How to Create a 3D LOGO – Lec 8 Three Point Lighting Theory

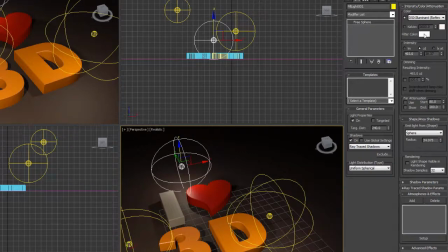8:13 So we're going to simply start by selecting the fill color here and going over,
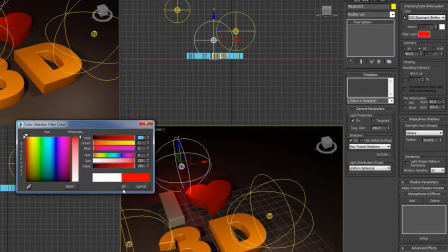8:18 making sure we're on red, and we're just going to increase that all the way to red so that we get a nice sort of red glow on our scene.
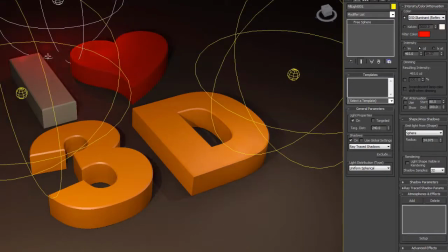8:26 And we can also start to play around with the intensity of this light to make it a little bit brighter.
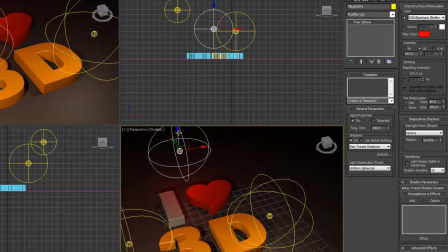8:36 We could bring it higher in the air so that it doesn't leave quite as much of a hot spot but still glows red on the scene. And we can also use something called far attenuation for this light.
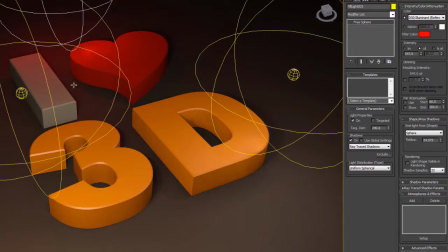8:50 So what we can do is we can minimize the impact that the red light has on the ground, but still allow it to hit the letters pretty well.
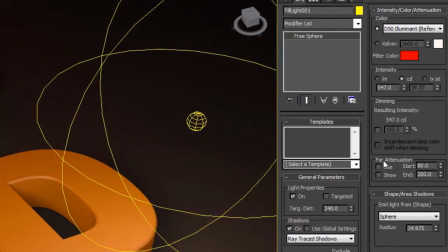8:58 So we're going to come over here underneath the dimming subcategory here and turn on far attenuation.
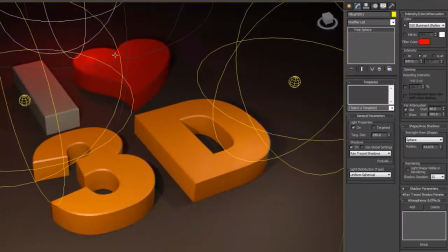9:05 And you'll see that this adds another blue circle around our light, which we can now adjust. So we can bring this down like this, and actually it's two circles. The first one is the end, or the light one is the end, and the dark one is the blue. So we want it to start falling off pretty quickly, I guess right around here somewhere maybe.
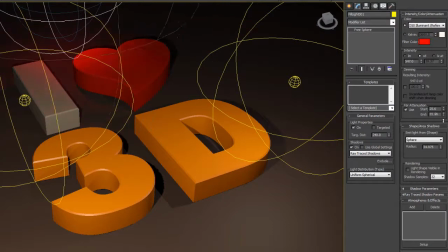9:23 And then we want it to finish falling off down around here somewhere. So now you can see we can control how much of the scene that light is actually hitting.
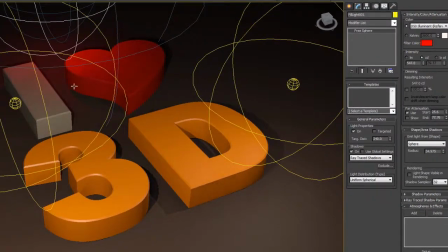9:34 So now we're able to confine that red highlight on the floor into this area here. At the same time, it still falls off to black, so we don't have like a sharp line or anything.
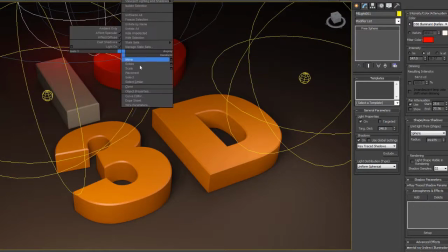9:48 But we're also using it to create some nice back highlights on the tops of our remaining two letters back there.
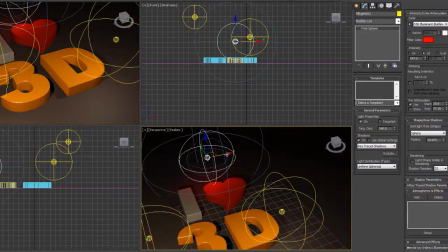9:56 Maybe I'll slide this over a little bit more so that it's a little bit more even spread on the heart there.
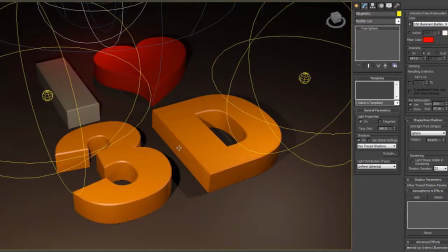10:02 Just play around with the position of this can really make a bit of a difference. And that's basically all we need for our fill light. Now I forgot to rename this as I was copying it, so I'm just going to come up here and call this backlight.
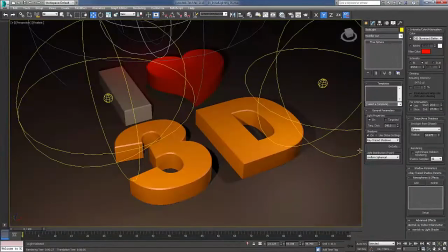10:16 And that should be good for the lighting in our scene. Let's go ahead and do a render and see how this looks. Once again, in this case, I'm going to go ahead and pause the video as you don't need to see me rendering.
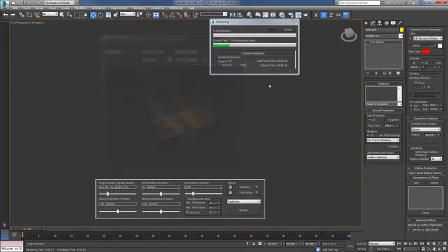10:25 So I'm just going to hit Shift Q, and it's going to bring up the rendering, and you can see it start rendering, and I'll just pause.
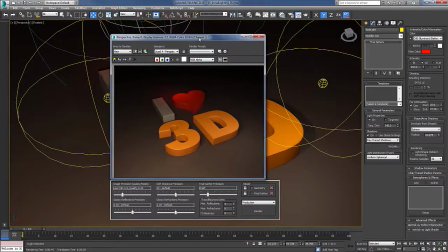10:31 And through the magic of video, bam, it's instant rendering. No, it took 45 seconds to render that, which isn't too bad. But, we've got a nice soft red light on the back here, and we've got our key light lighting this area,
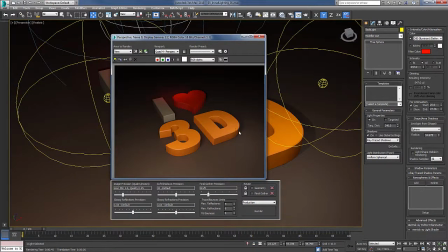10:45 but our fill light is also just making sure that we're seeing some information in these darker areas of our rendering.
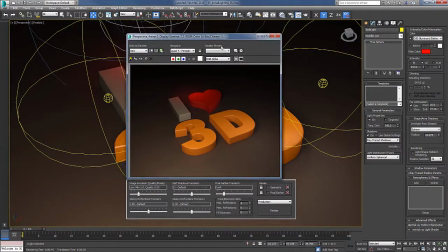10:53 So that's going to be the lighting that we're going to go with for this. So, it's looking pretty nice. Feel free to adjust them, change the colors a little bit, but try to stick within this basic color palette and try to not necessarily copy exactly what I've created here, but get it fairly close.
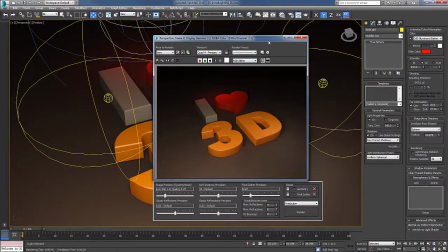11:12 Okay, so that wraps up lighting for this project, and once again, to finalize the lighting, we simply created a fill light and a backlight,
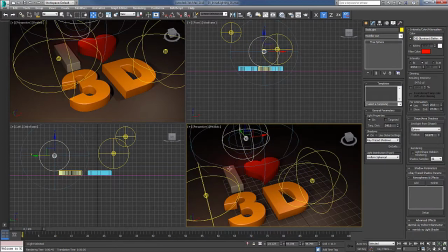11:20 which is the light back here that's casting that red glow on the top of our eye and onto our heart there. Remember, with 3-point lighting, the goal is not always to light the scene. It's really just to fill in the darker areas of the scene, especially with things like fill lights.
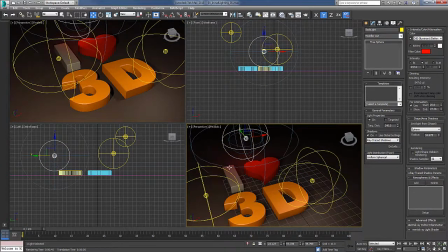11:37 Backlights can be used to add effect or to just light the backs of objects so that when other things reflect the backs of those objects, there's some information there. They can also be used as what's called a rim light, which can be used to create a halo around an object,
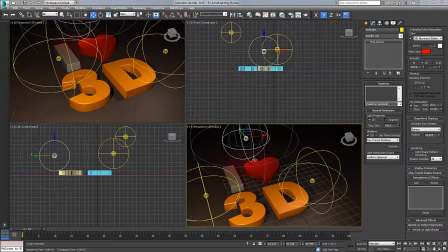11:54 but that doesn't really apply to this scene, as it would be pretty hard to get a light down far enough to create a halo for these objects.
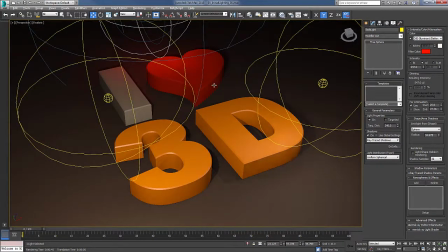12:00 But there's lots of different reasons to use these kinds of light systems. The 3-point light system is not necessarily a specific thing. It's more of a experimental kind of science that you play around with to create nice effects with the lighting in your scene, and really bring depth and perspective to your scene.